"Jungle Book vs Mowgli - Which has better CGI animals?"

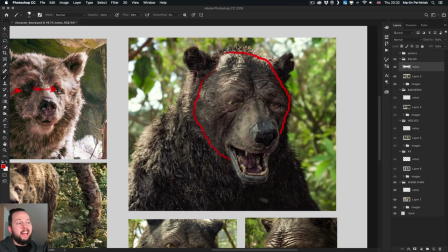(3:46)
So it's almost like a bald bear and I think the main reason for that was because
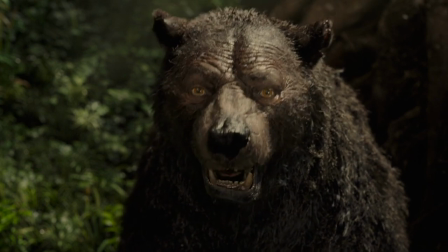(3:52)
they wanted to show all the features that can help to create a more human-like face,
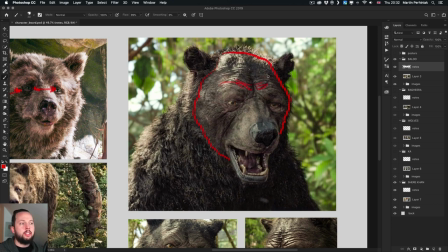(3:59)
including the wrinkles so we have a lot of wrinkles here and we have these bags under the eye and the eyelid then we have also all kinds of different things like scars which obviously
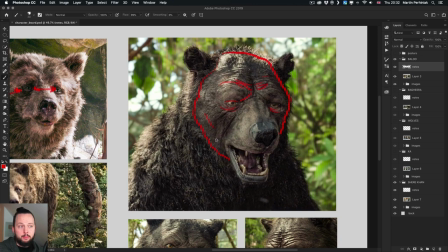(4:13)
shows better again without the fur this is an interesting design decision
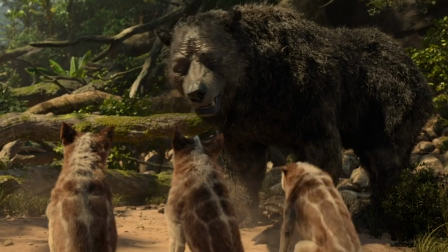(4:19)
having a bald bear shows that it's very scruffy and it went through a lot
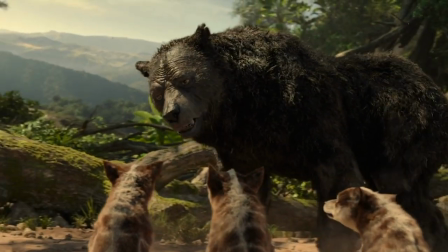(4:25)
and maybe even the fur came off because all the fights that Baloo was
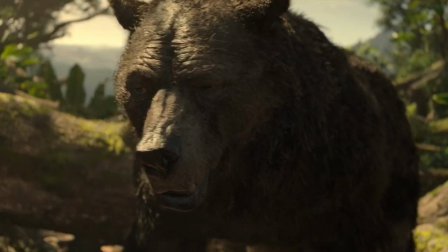(4:31)
involved in but still it makes it a little bit strange.
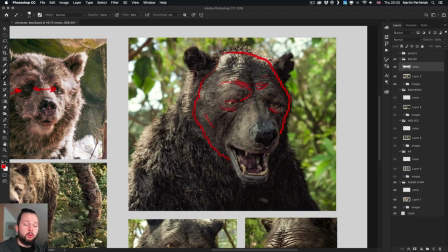(4:36)
Although I love all the different distortions or deformations of the face like
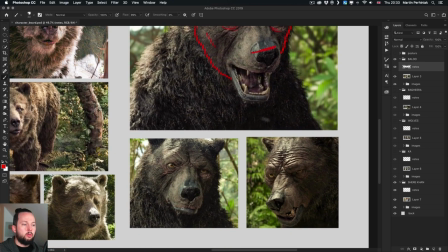(4:43)
the nose which has a tilt on it and then also the lips that are falling down on the right side. So as you can see the nose is broken like a boxer's nose.
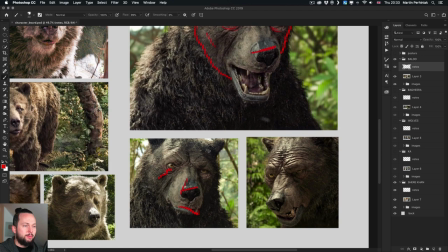(4:54)
There's a big scar here on the eye like Geralt from Witcher and there's also another big scar here on the right side it's quite complex and even the eyes are not similar so on the left and the right this is not as open as the one on the left side.
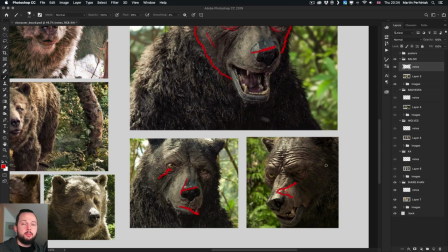(5:12)
So a lot of differences between the two sides as well and that's normal of course like even us we don't have a completely symmetrical face but this is very exaggerated here in the Mowgli version of Baloo.
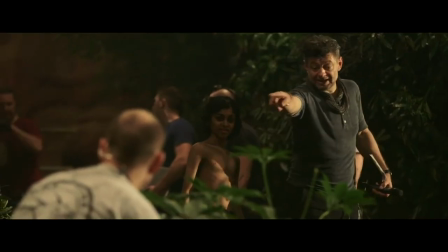(5:24)
So Andy Serkis said when we headed into this movie I really didn't want to use documentary
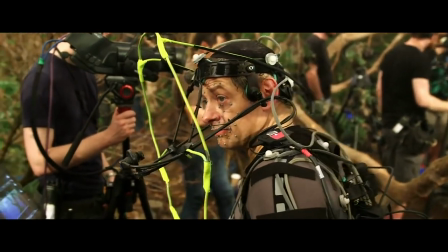(5:30)
style photoreal animals that you would never believe voice would come out of.
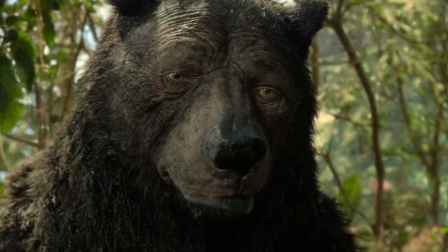(5:35)
Part of the design of the animals was to license them so that you can actually see facial expressions that made human vowel sounds because these are animals that represent humans.
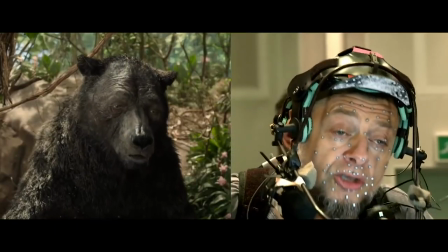(5:47)
I purposefully wanted all of the eyes of the animals to look as human as possible.
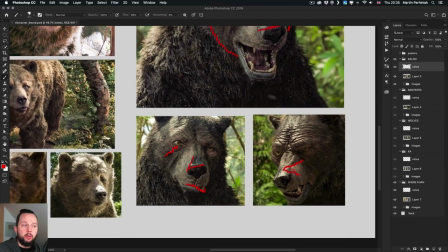(5:52)
I would say that definitely worked out because if we covered the rest of the face this eye would look very human-like.
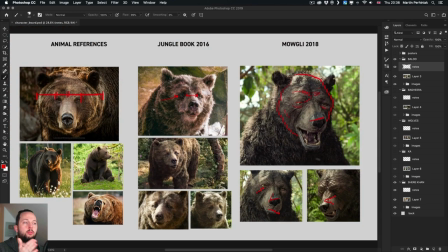(6:02)
So if we compare the eyes from the original references to Jungle Book and Mowgli, Jungle Book is almost like a transition.
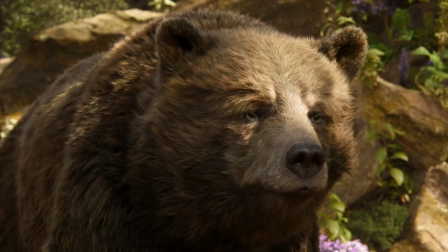(6:09)
So even Mowgli is not 100% like a human's eye, but it is very close to it and Django Book is halfway in between,
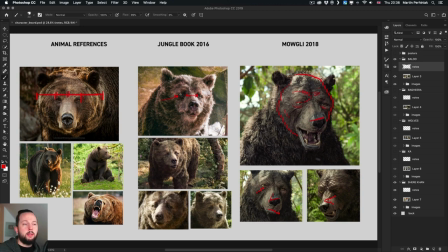(6:17)
so it's close to the animal reference but starting to look a bit more human. But let's take a look at another interesting character Bagheera.
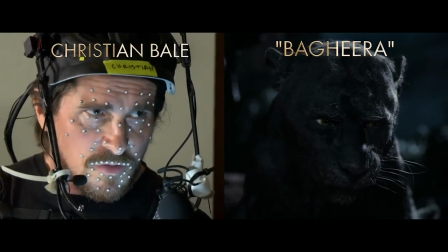(6:26)
Now with him, who was played by Christian Bale in the new version in Mowgli, we can again see the same exact traits.
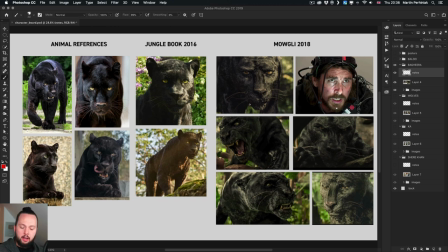(6:33)
So I'm not going to repeat what I already said, instead let's just do a couple of notes here as well and look closer first at the animal references.
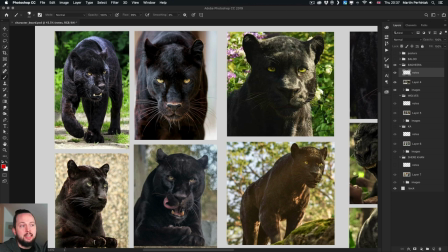(6:42)
So with black panthers we can see clearly that the proportions are completely different from a bear's head. We have much larger and open eyes, big viscous all around and the shape of the skull can be simplified
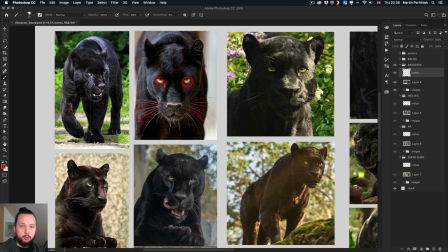(6:59)
by continuing a line from the top of the head all the way to the nose. So it's almost flat here at the front which makes it interesting and unique.
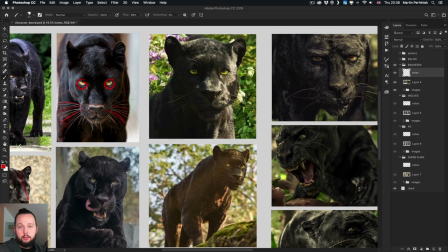(7:09)
So when we look at the examples, first let's start with Jungle Book, so this is the version there.
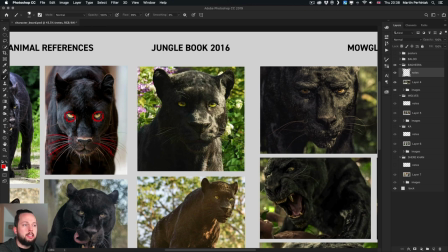(7:16)
We have a very similar facial structure,
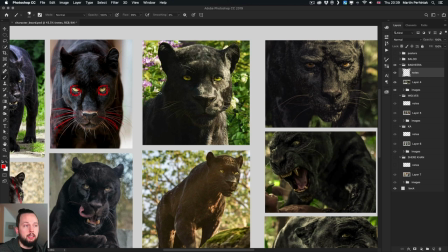(7:20)
but to make it a bit more approachable and friendly looking the ears were made larger, also the shape of the eye is again slightly more human-like instead of more round shapes
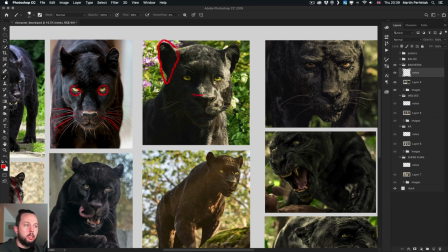(7:34)
as on the original animal references and the nose is way bigger again compared to the original references that we can see here almost twice as big.
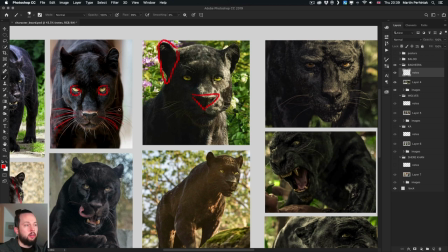(7:44)
Now when you exaggerate features like the nose and the ears it
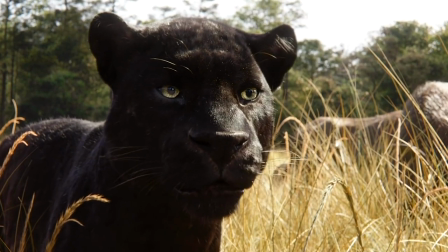(7:50)
starts to look a bit more like a young animal so like the cub in this case
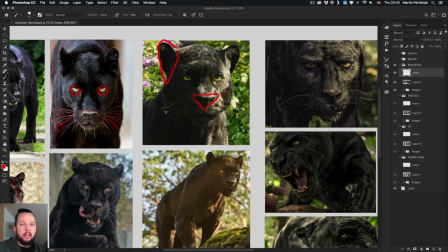(7:55)
and whenever we see a cub or a small animal they always find it more cute so exaggerating the scale of these features will eventually make
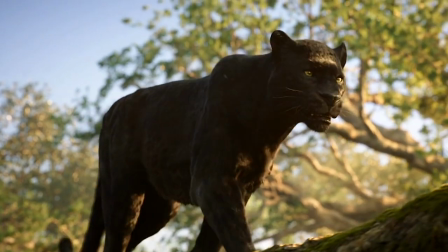(8:06)
the animal more approachable more friendly so that was the decision there but it still
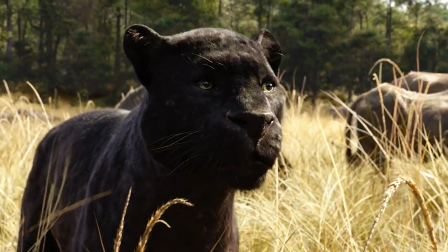(8:11)
looks very similar so the proportions are close the skull is very similar we can
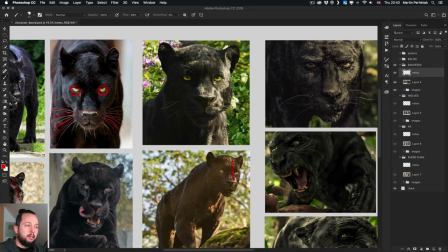(8:17)
see the same line or shape here and compared to this when we look
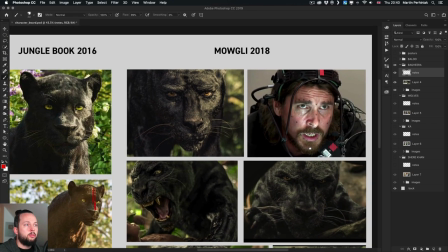(8:22)
at the other version so the version from Mowgli especially when we look at this example here we can see that it's almost exactly like Christian Bale's face blended into a Black Panther somehow.
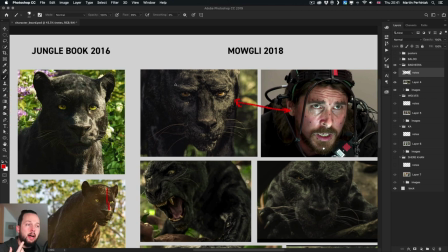(8:38)
The most human-like features are the eyes but also the eyebrows are very distinguishable and noticeable here.
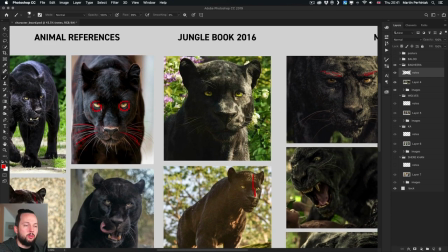(8:46)
Now you don't see eyebrows in the Jungle Book version or on the original references so that is definitely making it more like a human.
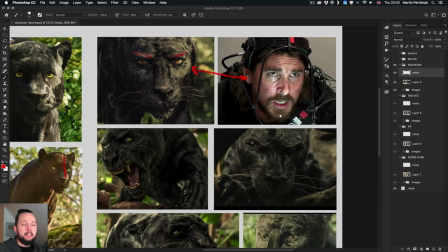(8:55)
And the main reason that we see eyebrows here is again to be able to create more human-like expressions. So we can see the eyebrows when they are coming down, the character looks more angry or here as well we can see the eyebrows and then when there's a smile they are going
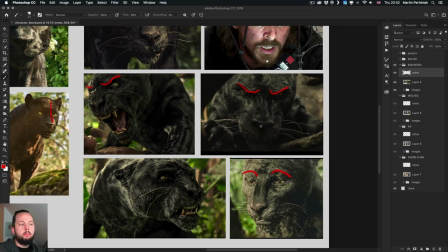(9:13)
higher and more curved and even the shape of the nose is different or unique I would say.
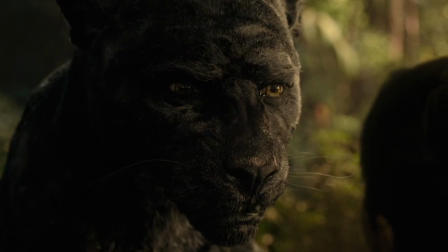(9:21)
So we can see how straight it is on both examples here as well.
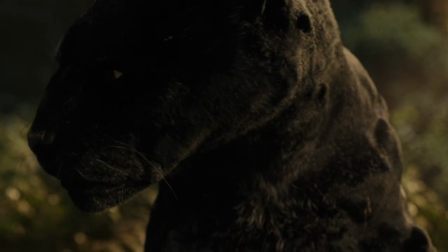(9:26)
We have an almost human-like nose compared to a much wider
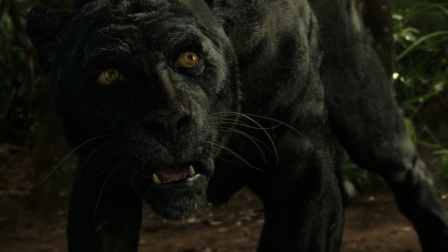(9:32)
nose both on the animal references and in the jungle book version.
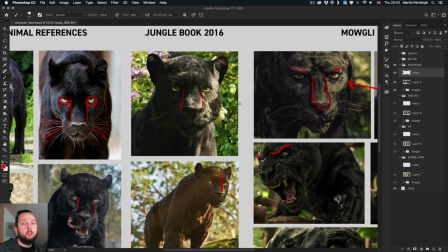(9:38)
So simple proportional changes can make a huge difference and it can create a completely different feel.
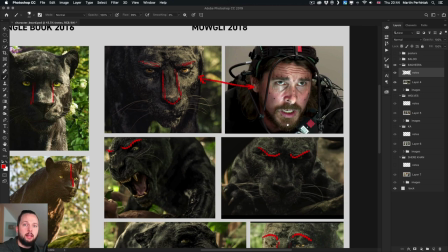(9:45)
So if you look at this example here on the right the picture of Christian Bale you can see that of course motion capture was used which Andy
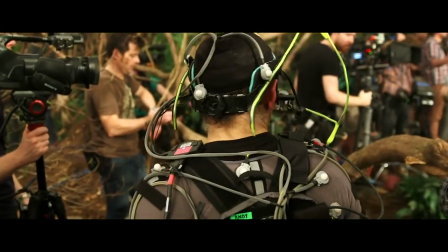(9:54)
Serkis is very famous for who was the director of this film but if you're not familiar with him he was Gollum or King Kong or Caesar
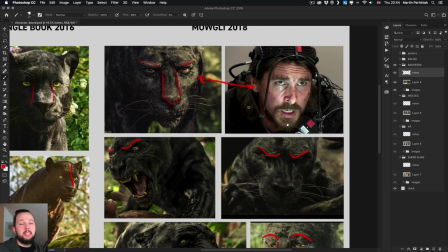(10:02)
in Planet of the Apes and he's doing always an amazing job both directing and acting.
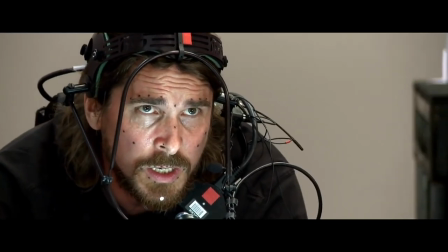(10:08)
And the performance capture relies on two components.
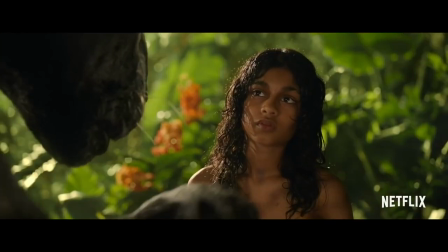(10:11)
First it's the data from the 3d captured dots in 360 degrees and then second
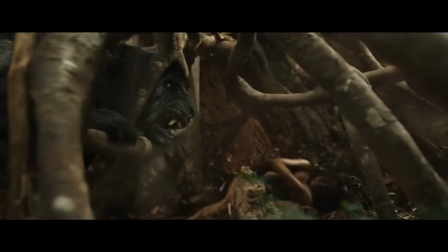(10:18)
is the witness cameras which are multiple cameras placed around the actor's face to read the performance.
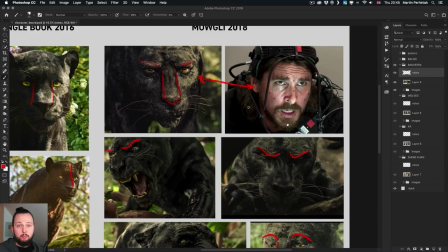(10:25)
So then the animators will be able to use and combine these two references to create the final result.
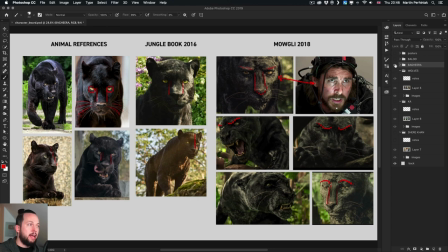(10:33)
So let's move on to the next character before we further analyze their approach. So the wolves.
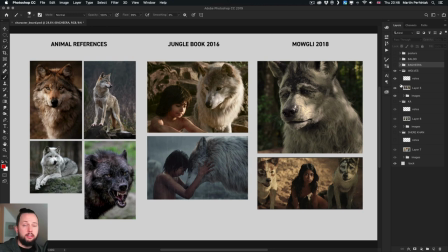(10:39)
I think this is where again it's very noticeable the difference between the more
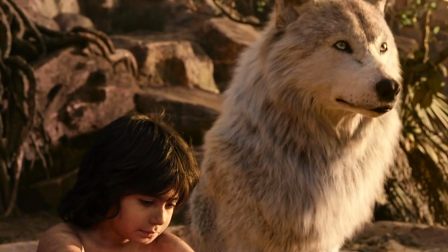(10:44)
realistic approach in Jungle Book and the more human-like version in Mowgli.